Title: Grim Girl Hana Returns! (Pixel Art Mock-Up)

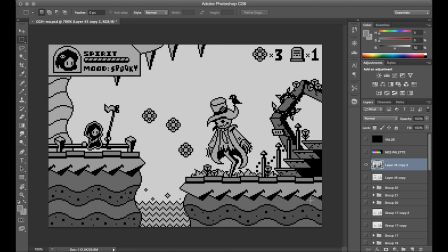[12:15]
You essentially only want to give yourself one piece of information to be working on at a time. So the line work was the first piece of information. All I had to think about during that phase was whether or not the things I was trying to make were clear and readable as just line work. In the second phase here, the single piece of information I'm focused on is just the contrast.
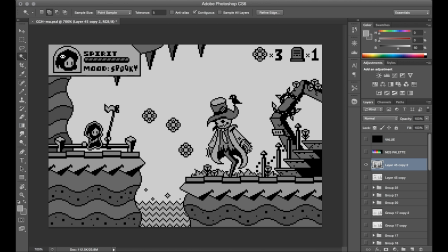[12:35]
I don't want to worry yet about what color everything is going to be. I only need to decide how light or dark they are relative to each other. Eventually, we'll be overlaying the color using this grayscale contrast, and those colors will adopt the relative brightness values of the grayscale here.
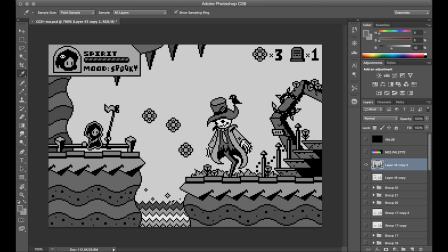[12:50]
So it's really the foundation of our color at this point. If you were to create pixel art that doesn't use strong line art like mine does here, you could always start at this step and just work in grayscale contrast to keep things simple before adding color.
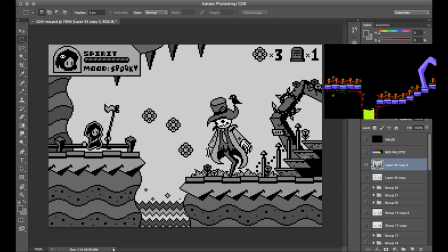[13:04]
See, this is why I think the first version didn't work out for me. I was just kind of randomly working my way through by selecting colors and improvising literally everything. So that forces you to have to focus on construction and contrast and color harmony all at once.
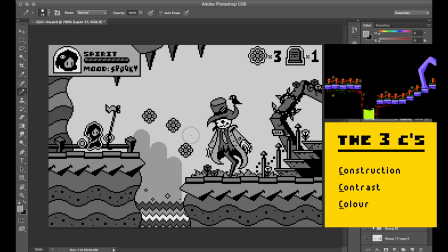[13:18]
The 3 C's, I think they call it. Nah, I'm just kidding, I just made that up.
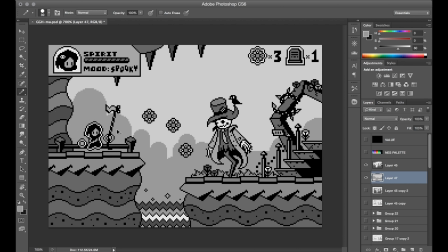[13:22]
But I guess all I'm saying is that, at least for me, I do my best work by building things up slowly rather than tackling all of that information all at once. Of course, if you're working from a preset palette, especially one that's sort of a small and restricted one,
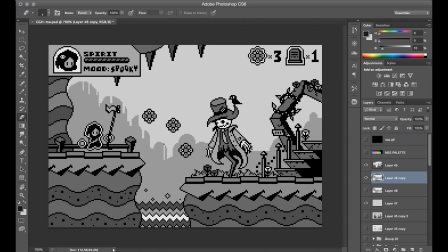[13:36]
there's generally going to be a good color contrast worked out for you already, which is why those are such a pleasure to use a lot of the time. So at this point, I'm also adding in the background design by using a couple layers of solid gray tones. Again, I'm going back to that idea of a storybook or a stage production and just having these flat elements layered one over the other.
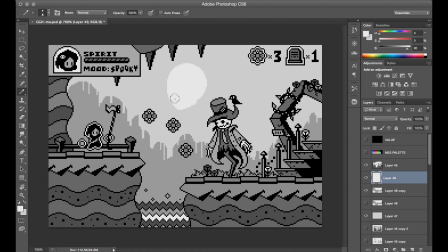[13:56]
One of my biggest inspirations for this sort of look, kind of indirectly, comes from the art of Yoshi's Island, actually.
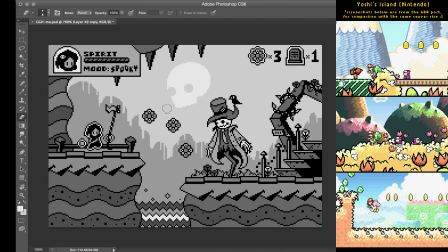[14:02]
And I don't mean that I'm trying to mimic the style of that game, I mean more from an approach idea. I love the way that game doesn't really approach the pixel art from the typical standpoint. The pixel art itself, aside from the character sprite work, is almost incidental to just creating these fun, pastel-y set pieces that have this sort of hand-drawn quality to them.
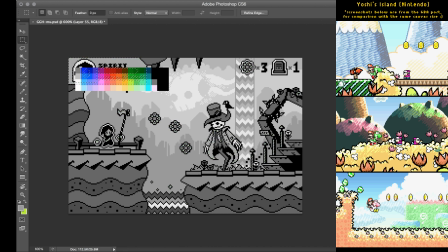[14:21]
To me, this particular look is less about having these amazing rendered pixel art tiles, and more about creating fun patterns and colors that define an emotion for the environment.
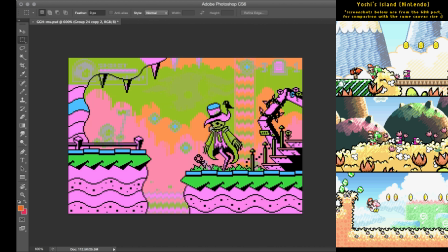[14:31]
So that's kind of the stylistic philosophy I was trying to adopt with this one.
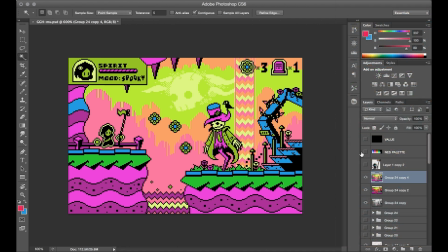[14:36]
And right now what's happening is I'm overlaying those colors on top of my grayscale layer by using the color blending mode, and just doing some fine tuning to their appearance. Again, I started by selecting some random NES colors, but then by the time they get overlaid with that gray value underneath,
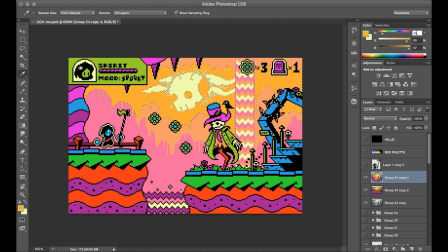[14:52]
they take on a slightly different tone. And from there, I just make slight adjustments to the hue or saturation to find what I'm looking for. When you're trying to find the exact right color balance, one of the things that I find helps is to view the art on different screens.
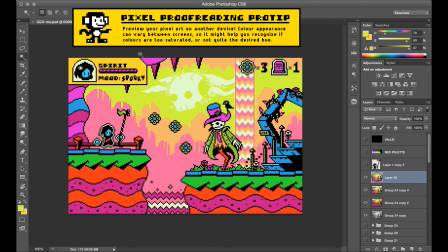[15:06]
Like normally I'll send the image to my phone or connect my laptop to the TV just to see how the color changes across different devices. Everything is sort of calibrated slightly differently, so it usually gives you a little bit of insight into how this might end up looking for other people viewing it on whatever devices they have.
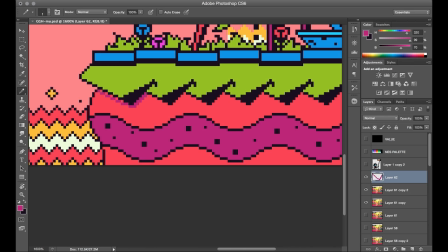[15:24]
Alright, with those colors in place, my final step before the animation work was just to add a small touch of shading and highlighting. As I mentioned, I was going for a bit more of a flat and layered feel with this one, but some slight shading in the right spot can just help to accentuate the depth in a few places, and then it also injects a little bit more color across the whole piece.
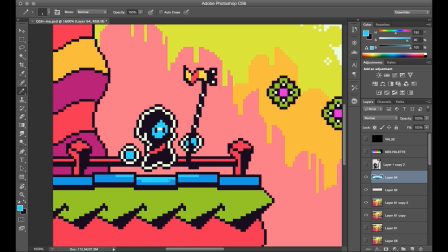[15:44]
I also added a few highlights on the blocks underneath Hana, just to further portray that she's glowing, and I think if she were moving along, that'd be kind of a fun effect to track across the environment.
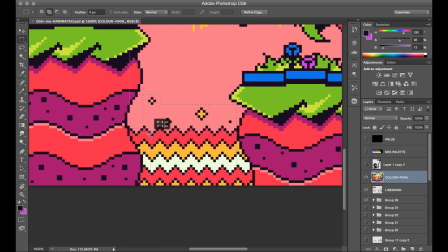[15:56]
Okay, let's take a look at a few examples of the animation for this one. First of all, if I'm making a perfectly looping animation, I always start by finding the one thing that's going to define the loop cycle of the entire piece. It'll be the one thing that has to be seamless every single frame, so that's usually stuff that's constantly in motion, like scrolling things, for example.
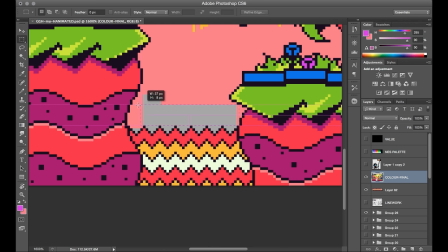[16:16]
So that's what I've got here.